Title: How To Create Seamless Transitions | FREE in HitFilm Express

Transitions. Transitions are a post-production technique used in video editing to connect one shot or scene to another. Often when a filmmaker wants to join two shots together, they use a basic cut where the first image is instantly replaced by the next. But what if the filmmaker wants to convey a particular mood, energy, or keep, Tom! Focus. Yes! All while spicing up the narrative and just being creative. Today we're going to be showing you how to make creative and seamless transitions.
Let's get started. Before we break down that opening video, if you enjoyed it, be sure to let us know by liking this video and subscribing to our channel. We promise to make more.
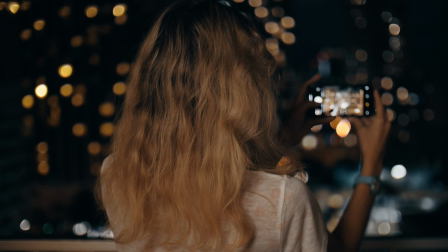The techniques shown today can be done using any film gear, DSLRs, iPhones, whatever you have access to, you can follow along and edit in HitFilm Express.
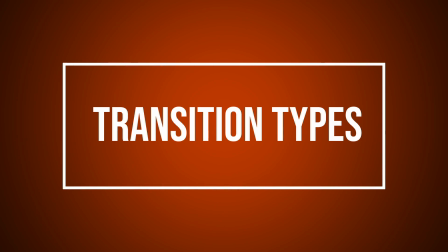So try it today. After all, it's free. All good transitions can be broken down into three categories: graphical, directional, and audible.
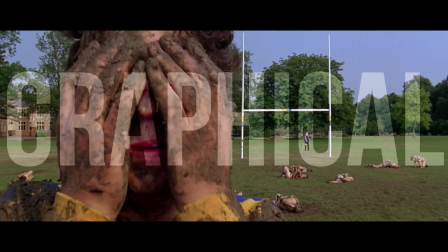Graphical transitions are connections between matching imagery.
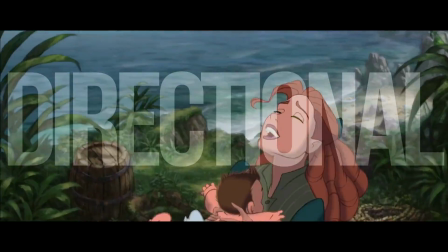Directional follows the motion of either camera work or performances, and audible uses dialogue and sound effect cues to blend the separate scenes together. While we're going through each method of this tutorial, consider which one they factor into, then rewatch the opening sketch to see how many we used, where we used them, and why. Let us know in the comment section how many you think we've blended. Let's start off with one of the simplest transitions.
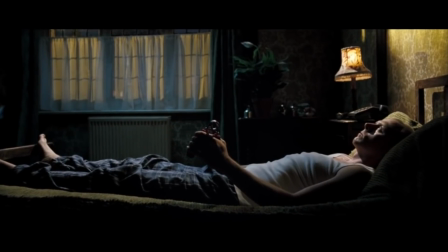The match transition is a great way to show the passage of time and relies on your camera remaining in the same position and jumping to the next shot, usually at a different time of day.
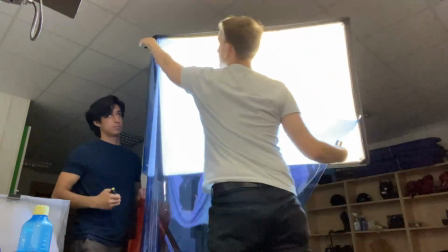Have your camera set up and capture your first shot. Then either alter your lighting for the next take, or just leave it and let the natural light change.
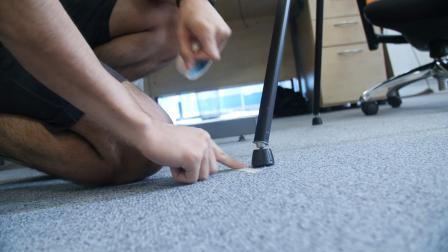And don't touch it, unless you place down some markers, of course. Now that the time has passed or lighting has changed, capture your second plate.
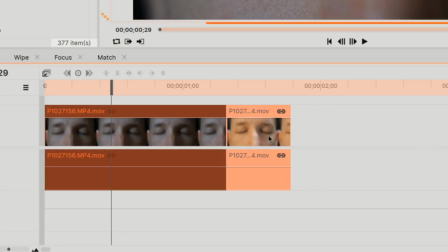In the HitFilm timeline, just align the 2 points, and if you'd like a little bit of motion,
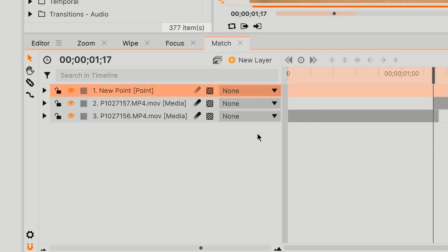bring the two clips into a composite shot, create a point layer, parent your clips to this point layer,
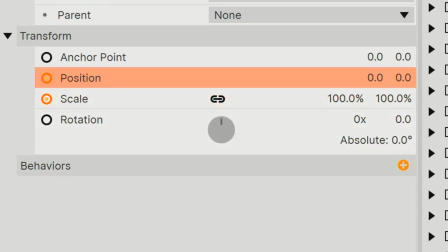and then add a small scale or position animation.
Whippan. Whippan.
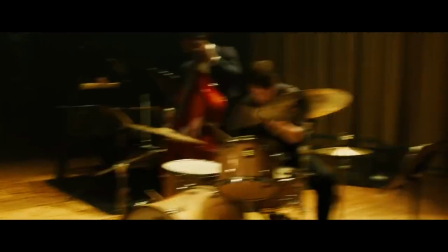A whippan transition is when the camera quickly pans, creating a blur effect between scenes.
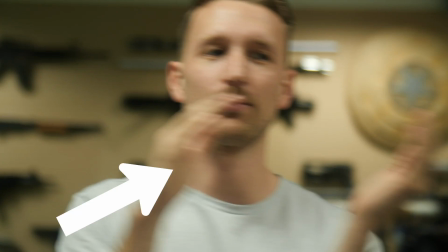Have your camera set to one angle and position with your shutter speed to allow motion blur. After your action, whip it in a direction.
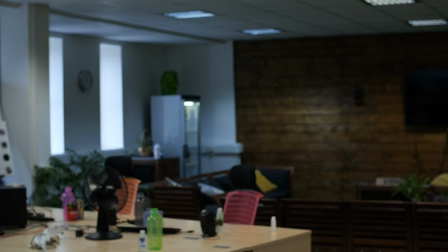In your second shot, start the action with the same motion.
Sorry, I was expecting action.
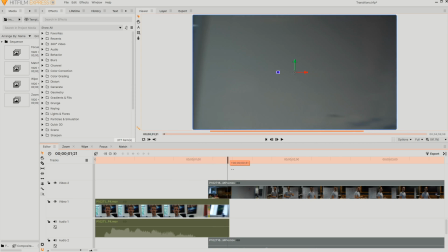Sorry.
If your shot needs some blending, open up HitFilm, overlap the footage where the motion blur is strongest, and keyframe the opacity of each layer.
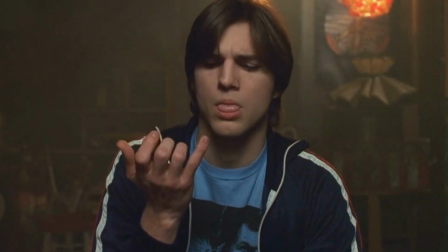This type of transition is often used for comedic effect or to convey a fast-paced action. Just a personal note that I love them. They're not always a transition from one scene to another, it can also be used to just change different angles on one shot.
To another. Often when a filmmaker wants to use
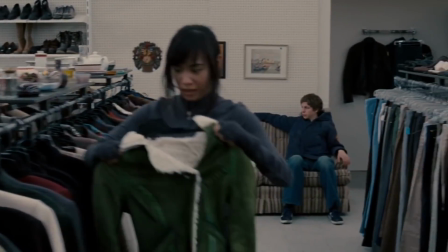Similar to a whippan, wipe reveals use a subject or object to block the camera and act as cover for the second shot.
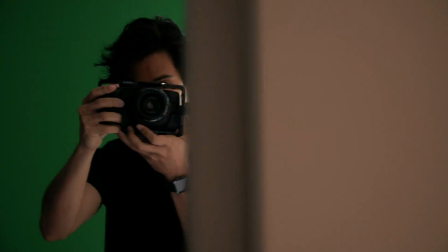Have your camera moving from one direction and have it pass something in the foreground. Then in your second shot, start by repeating the motion and coming out from the other side.
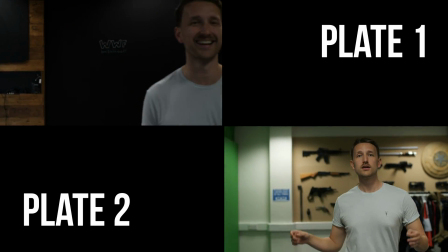It usually helps to have this object have similar properties in appearance and large enough to cover the frame.
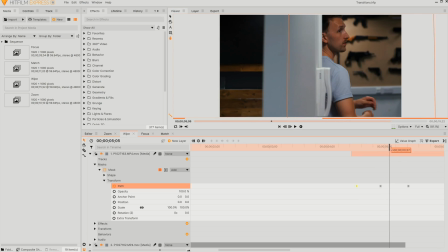Though if you can't find something that works, you can mask out your subject to reveal the second plate.
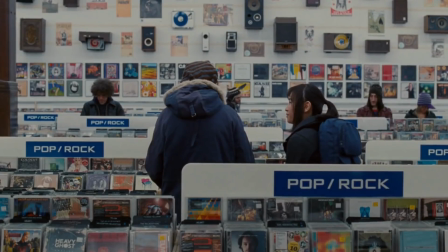You can usually see this done with crowd scenes.
Tom! Oh, step out again.
Audio. So far we've been relying on visual cues. Let's see how we can handle audio.
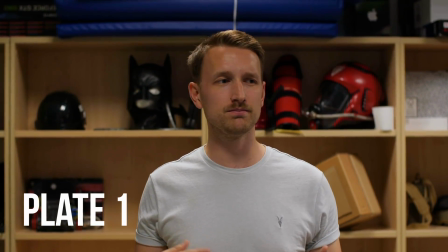For one of our examples, we had Javert beginning off-screen, we then follow him to allow our cuts to be hidden.
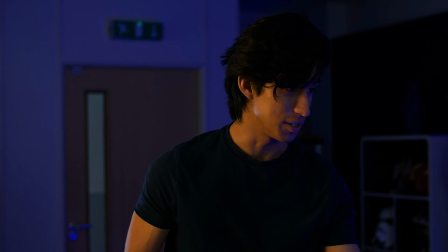It's the combination of eyeline and flow of line delivery that allows this transition to be seamless, despite the fact that we are now in a new location and the lighting is completely different. You don't have to just use dialogue though. A similar effect can be pulled off with a clap or a click of your fingers, or day-to-day sounds.
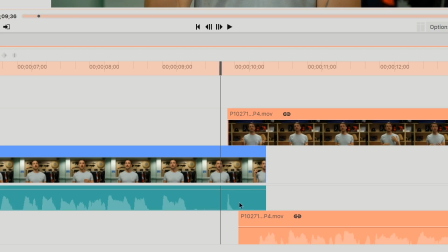Meets the human brain.
Just make sure that your audio channel is on a separate layer and allowed to run through.
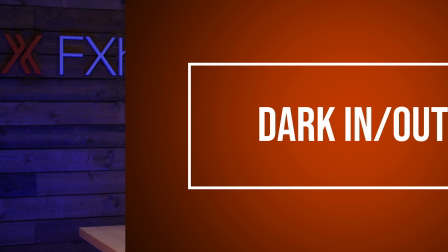Maybe I lied when I said that match cuts were the easiest one.
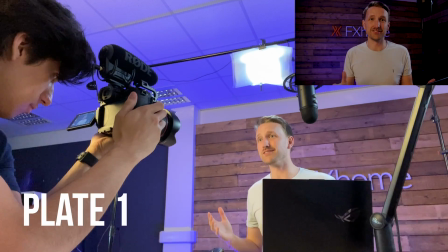We've looked at covered transitions already with whip and wipe reveals, but this is simply covering the lens in one location, then uncovering in another.
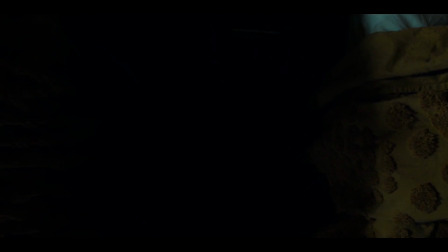This doesn't have to just be your hand though. You can do it with an object, surfaces, and people again.